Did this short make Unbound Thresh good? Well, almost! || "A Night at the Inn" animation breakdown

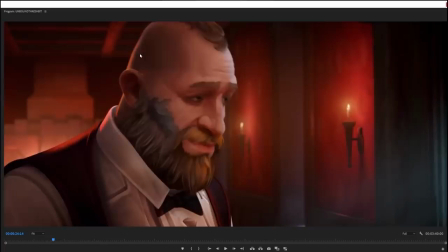You just sort of get, like, that weary sort of, like, yeah, I mean, this is my life. This is just how I have to live. I mean, what are you gonna do?
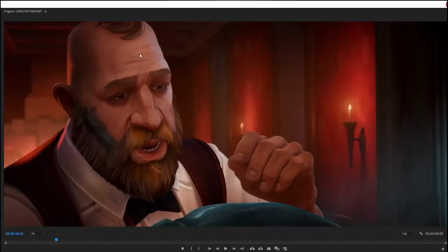His whole facial animation, everything about him is just all about, like, he's trying to explain this thing to the customer, like, it's a sort of amusing anecdote.
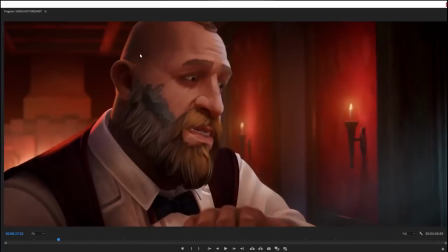Oh, yeah, I picked the pocket of a mage, and he put a sap on me, and now I got this thing, and snips around, and it just messes with things, like, oh, what are you gonna do?
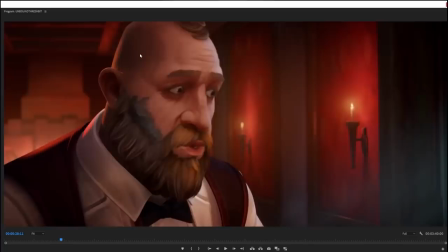Like, you get that whole sense of, like, this defeated sort of acceptance of what's happened to him in his life.
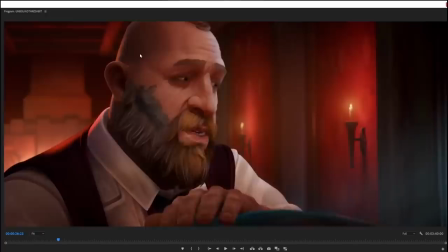And here's something else I love, like, see it in all the work that Axis does for Riot.
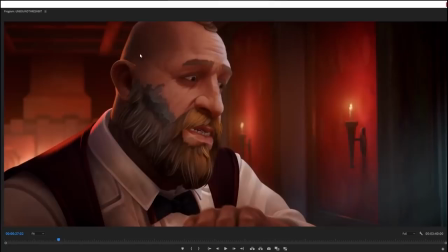They are also responsible for the Tales of Runeterra animations, by the way. They are also responsible for the first trailer for the Rune King game, I believe, was Axis as well.
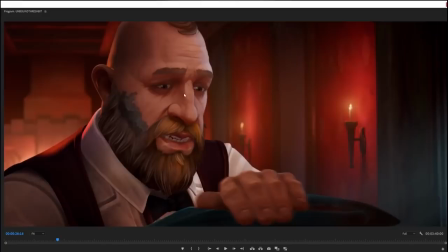And they've done a whole bunch of animation work for Riot in the past. They're really good at the, like, especially this sort of slightly chunky fantasy painterly style, where, like, if you freeze any one part, you could kind of convince yourself that this was maybe, like, a 2D illustration and not a 3D model moving,
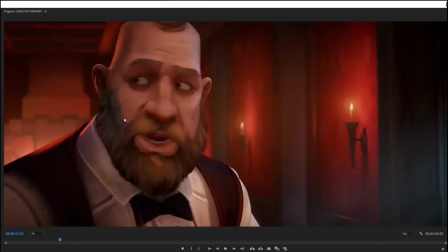which is something I really appreciate. Like, especially, look at the texture on the hair in his beard, like, the little individual strands, that's really nice.
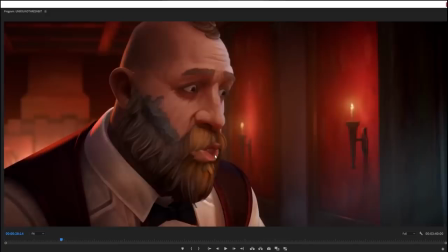But something I really like about Axis animations is the mouth animation that they do for characters talking. Because it's so expressive. Like, look at this. Like, look at the gesture he does here. Like he's doing this gesture towards Thresh.
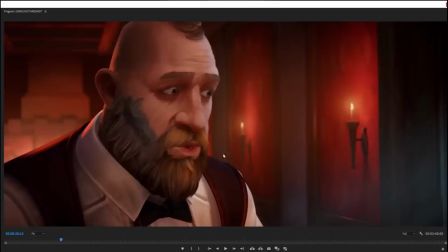And you can see he gestures with his mouth, right? Like, you see the mouth kind of pokes forward in this, like, ooh sound, whatever it is he's saying. And then, like, the head kind of follows into the motion, but it's the mouth that kind of leads it.
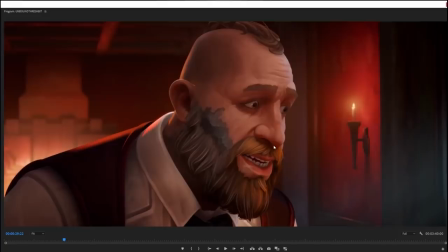Like, he pushes forward with his lips, then tilts the head down and then sort of looks up, and, like, you can see he's inclining himself towards the customer, which again gives the sense of,
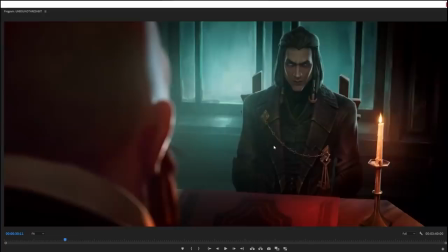like, this is a man who's, like, begging for understanding. He's like, yeah, I mean, this is just how I have to live. I'm sorry, sir, but, like, I hope you don't find too much fault with it. You have to be careful who you mess with in Noxus.
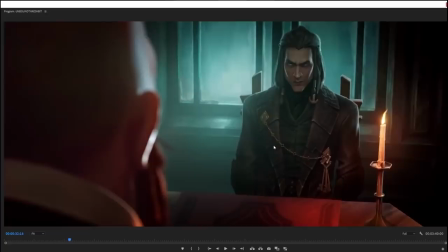And Thresh is like, oh, really? You have to be careful, do you? And this is the moment when Thresh, like, identifies, oh, Bort is a potential victim. And by the way, a little inspiration from Loki here, just like with the suit, especially because that's like a very modern looking suit, isn't it?
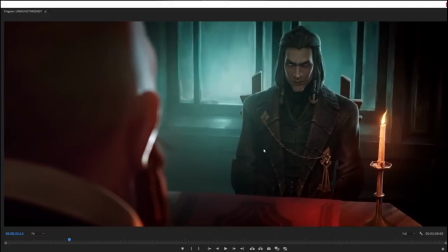Like, that's a very modern looking suit jacket. That's kind of the same criticism that I had of Viego's character design, is that this is like a very mod, like with the suit, with the tie, with the vest. It's also like, you can also argue, oh, it sort of quasi fits in the Victorian / Edwardian era that some parts of Runeterra exist within,
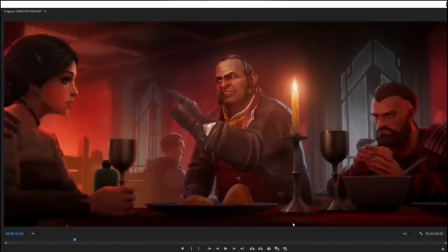but it is a very modern design for the character.
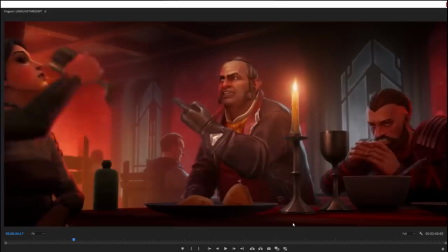It works, but it's also a little, like, it's not quite the same as Mr. Proprietor over here, shitty capitalist man,
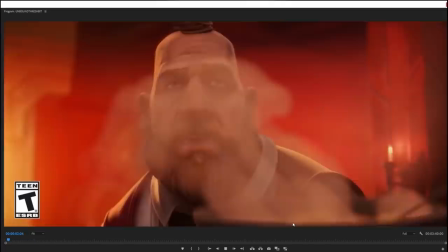who's constantly abusing Bort for something that he really has no control over.
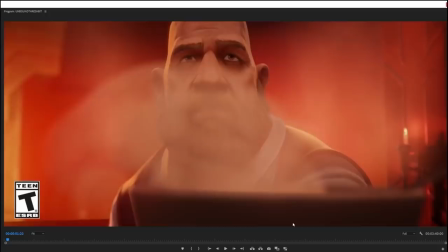I also appreciate this first shot, like, especially along with the sound design. You get the sense, like, he's walking through this fog, right?
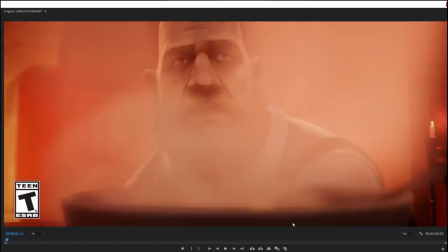Like, so, but the fog that he's walking through is just, like, the, like, just the fog coming, or
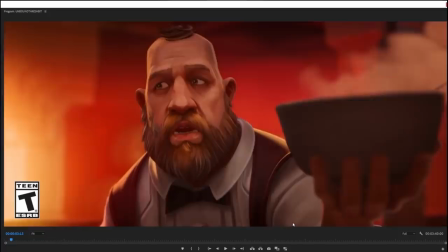the steam. It's the steam coming off the bowl of soup, and yet, like, look at the way that he's walking.
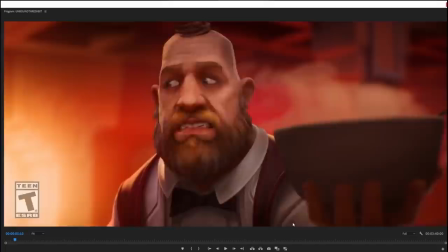Like, you can see he's almost walking like he's haunted, right? Like, he's like, oh, something's out there, something bad is gonna happen, and then, oh my god, it's a claw!
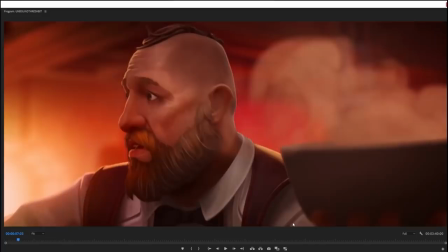Like, then the claw comes in like Jaws. As he's kind of like looking around, you can see he's like, oh, something bad is going to happen.
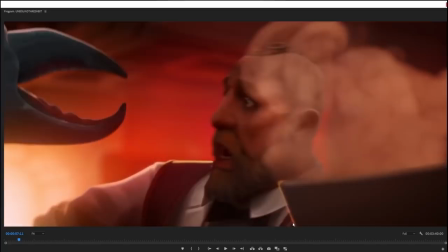He just knows it. And then when it finally does,
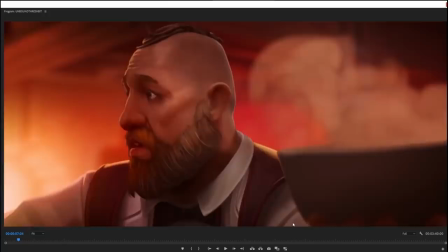like, it's like, and that's also, by the way, the way we're introduced to the claw is not as a part of Bort, but as a thing that's coming at him from the outside.
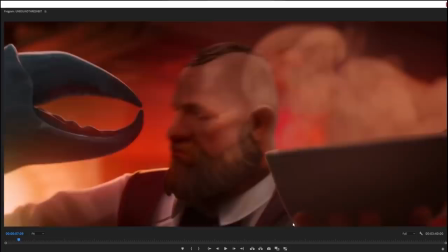And it's not until, like, we cut to a different shot that we see that it's actually his own arm. And they're doing a little bit of trickery here. Because if you take a look at Bort's arm here, like,
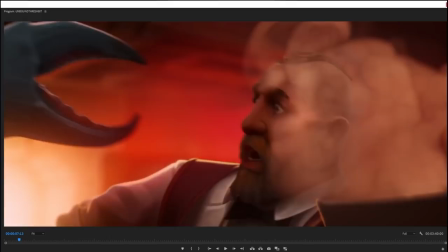there's no way his arm is long enough to reach all the way out there and then come back in this way,
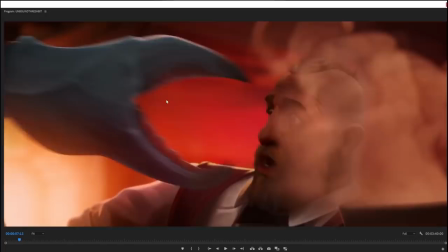like, by bending at the elbow. Literally no way in hell that's possible.
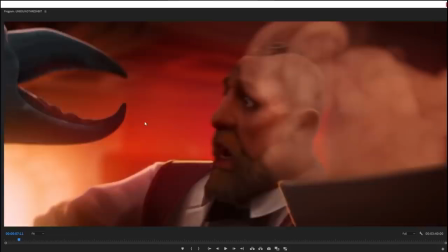So you can see when we change the shot that the position of his arm has completely changed in order to make it plausible that, like, this claw is sort of coming at him.